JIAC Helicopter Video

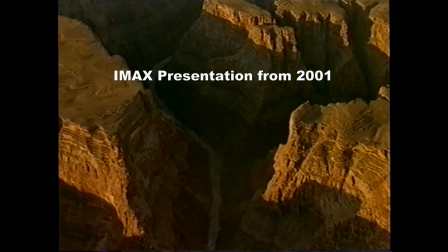The Arizona desert. Bone dry and scorching hot.
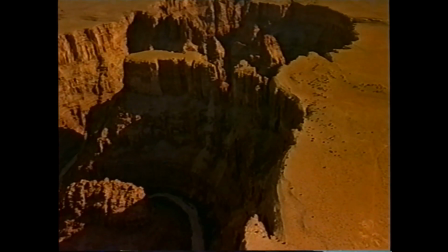Perfect for extreme of miles.
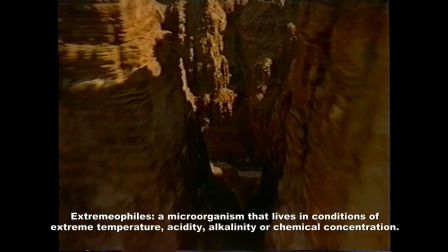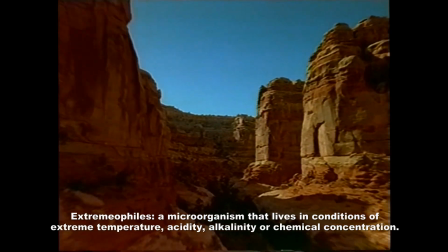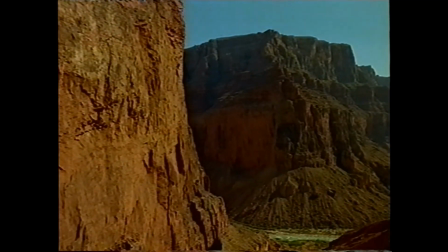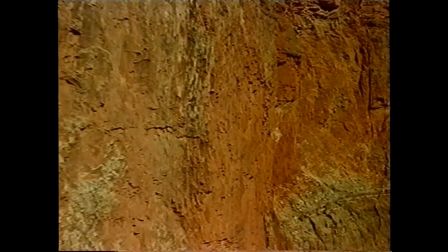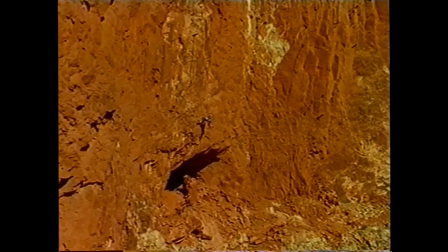Nancy Ollenbach and Hazel Barton are part of a small team exploring unmapped caves near the Grand Canyon.
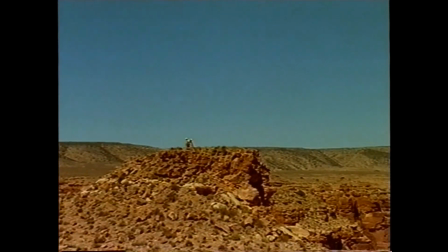The rest of the team, Gordon Brown and Scott Davis, search for other caves.
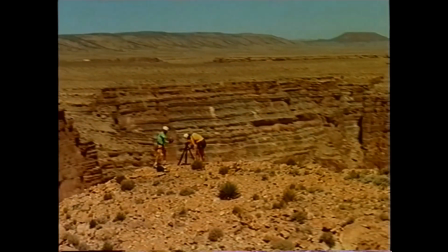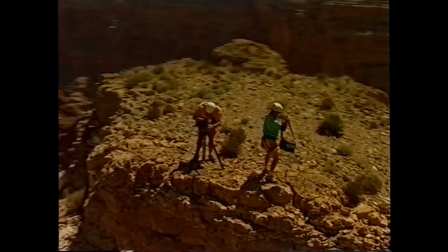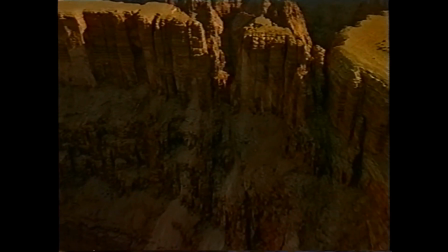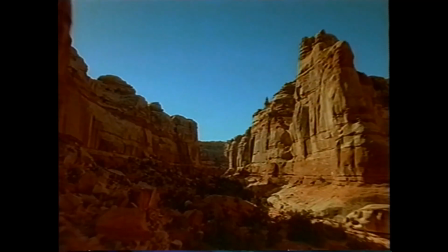the final shot in the canyon would be an awe-inspiring treat for the viewer but
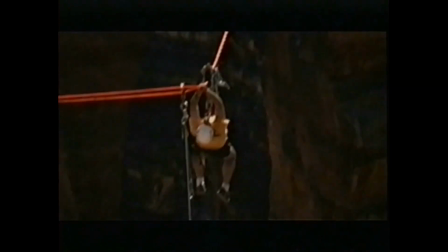a formidable challenge for the climber gordon brown it's windy it's really windy very dusty and luckily there was a gust that came up after the helicopter left that would have been pretty dicey
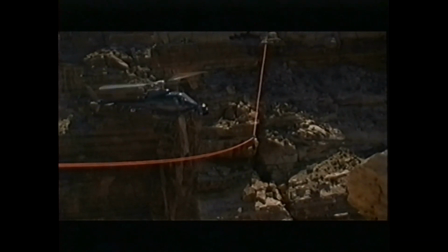we did a helicopter shot where we start tight on gordon and you're not really sure exactly where he and then it pulls back
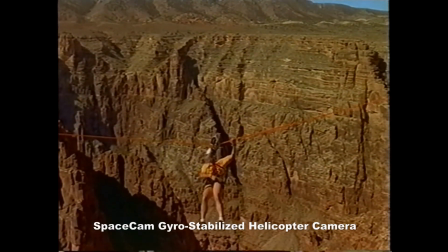so that you reveal this huge natural formation and Gordon's now this little bitty speck.
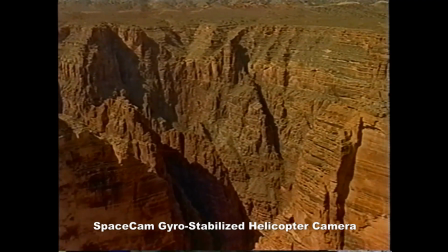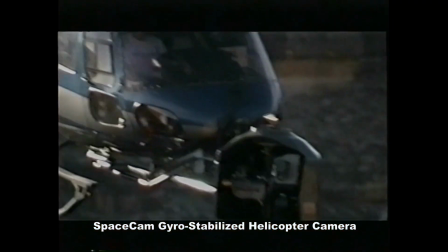To give the audience kind of a new treat with photography, I utilized a new system called SpaceCam. Very rarely have you seen images that are so smooth that you
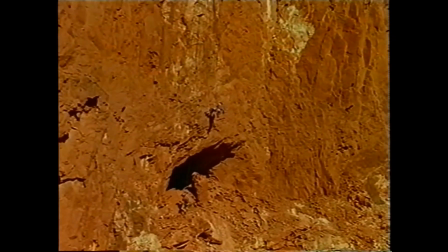can sit right close to the screen and not get a sense of any kind of vibration or movement. The camera is gyro-stabilized by three large spinning gyros
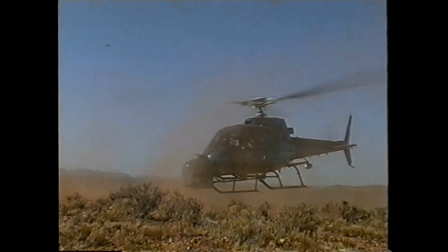that make it certain that the camera is stationary,
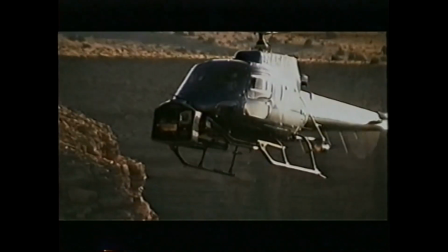even while the helicopter can be moving around, blowing in the wind and repositioning itself against the forces of the wind.
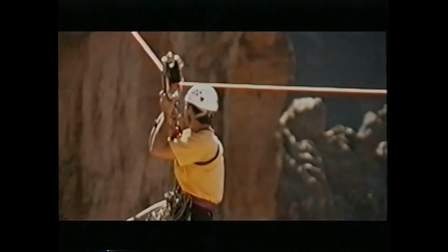Gordon was great because he would hang out there, and we did about 30 takes of Gordon because the coordination of the
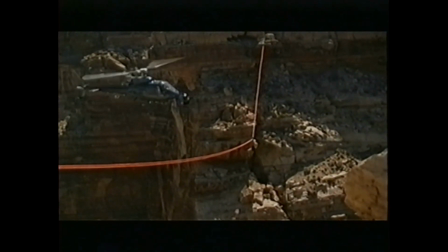pullback of the helicopter in very treacherous winds was a difficult thing to maneuver.
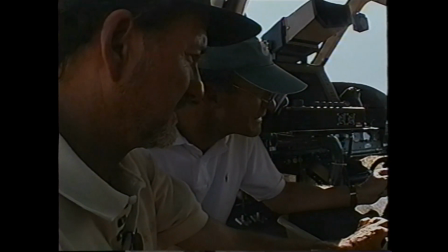We finally got a take that I was happy with. It couldn't have been done, though, without the space cam.